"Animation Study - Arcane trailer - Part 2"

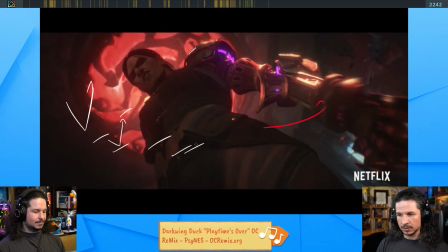2977s
They go down, down, hold, slight change of direction, pow, change. They're letting the eye realize that there's going to be a change of direction before slamming it in and then easing. So that's one thing.
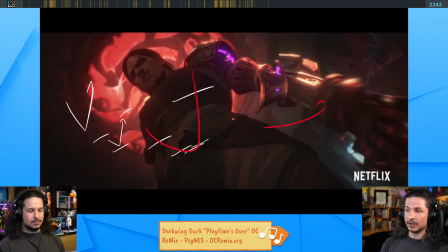2995s
The other thing is that they make it read that there's going to be a change of direction because we see, like Cameron said, the elbow lock in place.
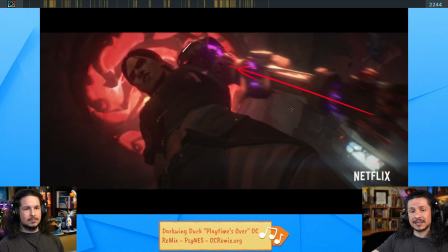3003s
So the elbow is already straightening, is almost acting as an anticipation before poof, shoots up. Now, as it shoots up, everything drags. The arm is nice and straight. As it comes through, eases in, we get this extra little motion that you don't kind of expect.
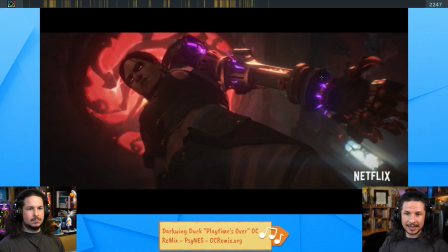3020s
You expect, okay, now it's come up, the arm's going to bend or something like that. And we kind of get that with the elbow here, where everything closes up. There's right a flap that bounces up. But then as that's happening, the arm pistons out, and you get that nice contrasting motion where the shoulder is still going up, the hand's going down.
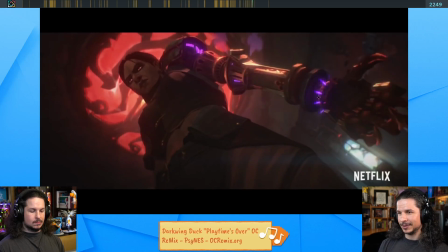3040s
It twists, hold, and this is so cool. Once again, we get that little bit of motion going down. We've got the shoulder pauldron leading the action. Then the arm itself kind of moves down a little bit, and then just slams down.
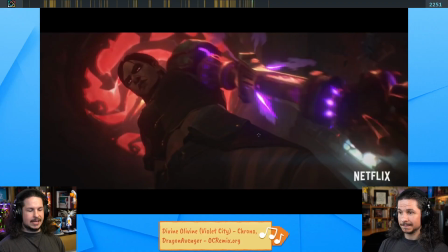3056s
And as it slams down, oh, go ahead. Just on that frame where the slam is happening, that's the biggest like light, like all the visual effects go boom.
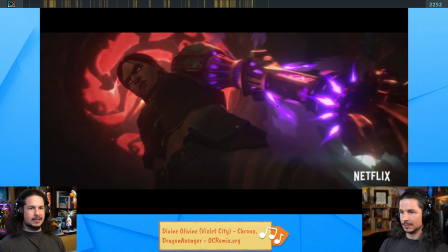3065s
So you really get like that really pushes that.
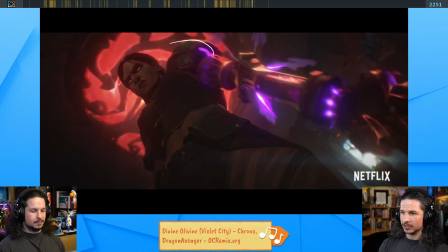3068s
And it starts up here, so we get the shoulder motion, we get this flash down here, and then down here.
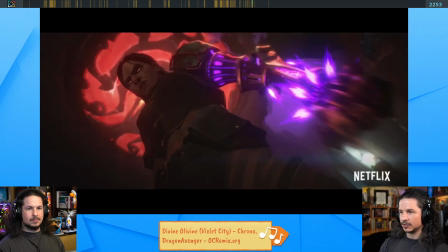3076s
The whole motion is leading our eye down so that we're at the hand and right back up.
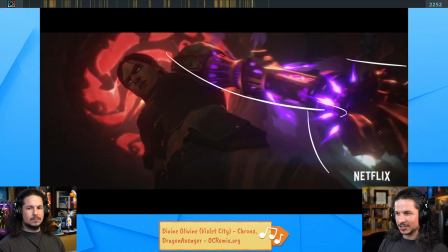3083s
So it's kind of whipping us and makes it feel so much stronger. But it's not whipping out of nowhere. It's all led through. They're also playing with depth. The hand like shoots towards camera and then back.
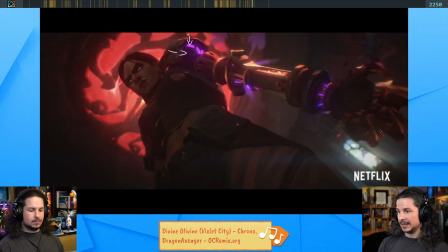3094s
It's like really close to camera here. And then as it's coming through, it's rotating around.
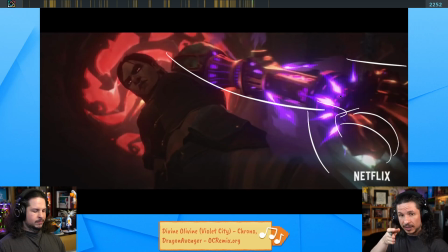3101s
So it's not just going straight up and down, it's rotating around.
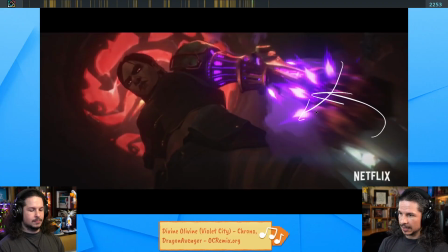3105s
And you can see that caused the elbow to bend in right there.
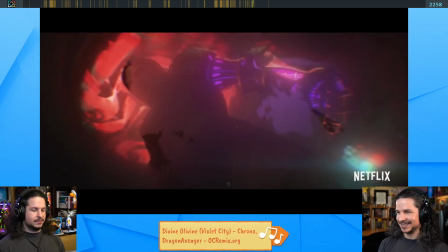3111s
And then we get that awesome camera shake. Playing around a little bit of camera shake can really add intensity to a moment.
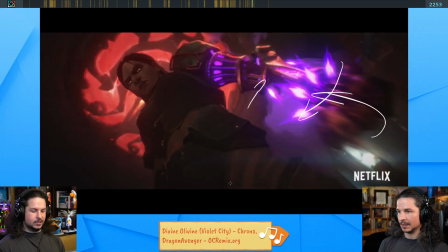3117s
Especially if you want to sell like a shockwave of energy. But even the hand bounces.
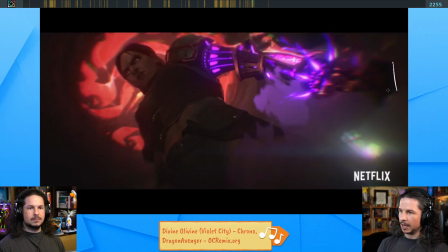3123s
Like if you look at the spacing here, it goes down and then it pops back. There's a camera move, but there's a slight pop there. Yeah. And then it goes back again. So it's shaking. But then one other thing I wanted to mention here, just a nice detail.
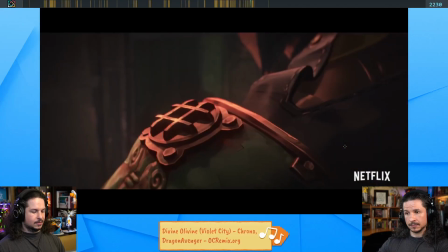3137s
So you have this like cylinder like come up. You see the purple.
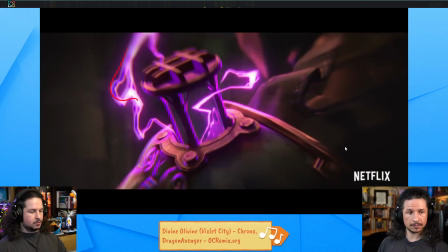3143s
They're showing you kind of foreshadowing with the purple lightning. So they're using color here.
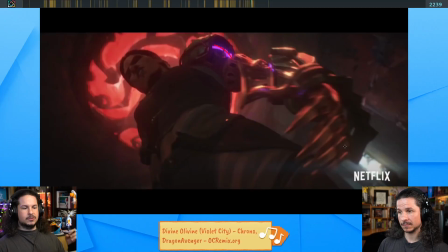3150s
See again, purple. So you connect the shots. It doesn't like this shot.
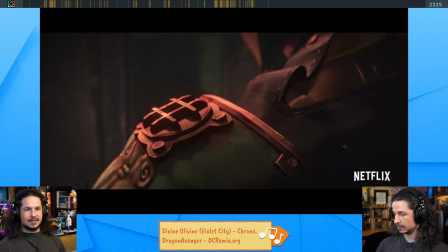3154s
If you just saw this, it would be like, what's this? Like, is it just a thing?
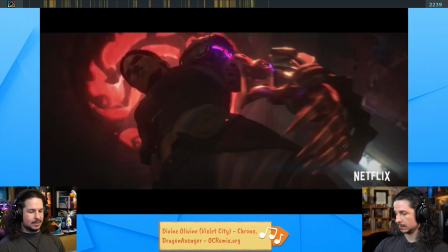3160s
Like, we don't know what this is. And then, okay. And then we cut here. We don't see that little thing up here. No. So if we didn't have the purple, this would be very disconnected. And you might not know what's happening.
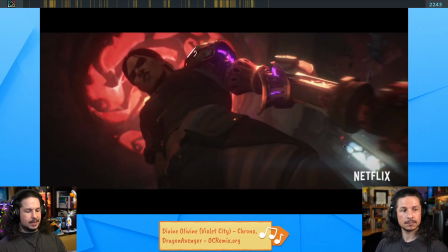3172s
But because they use the purple and the lightning, it ties to this and we see, oh, that's what it is. Our brain connects those together. Yep. But also, just fun thing, like, look at how she angles her head out of the way.
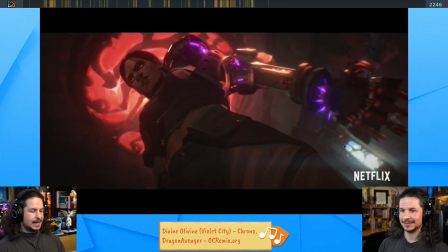3189s
Because she knows what it's gonna do. So when it happens, her head is already like leaned out of the way.
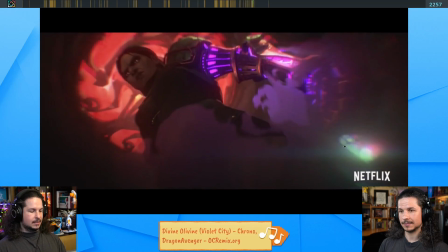3194s
And then she straightens her head up. Those eyes are so intense.
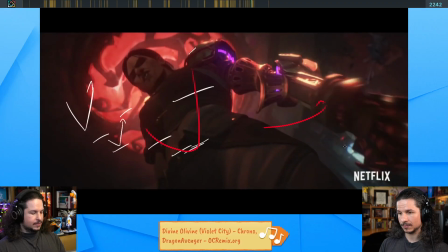3199s
Yeah. But the last thing I want to mention is this is something that a lot of people don't realize is your shoulder socket is off your body. Like her shoulder here, this whole shoulder.
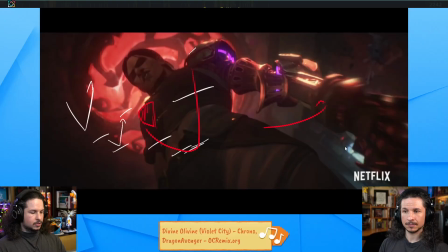3214s
If you're to remove your shoulder, your rib cage would basically be shaped like this. The rib cage is very narrow on top.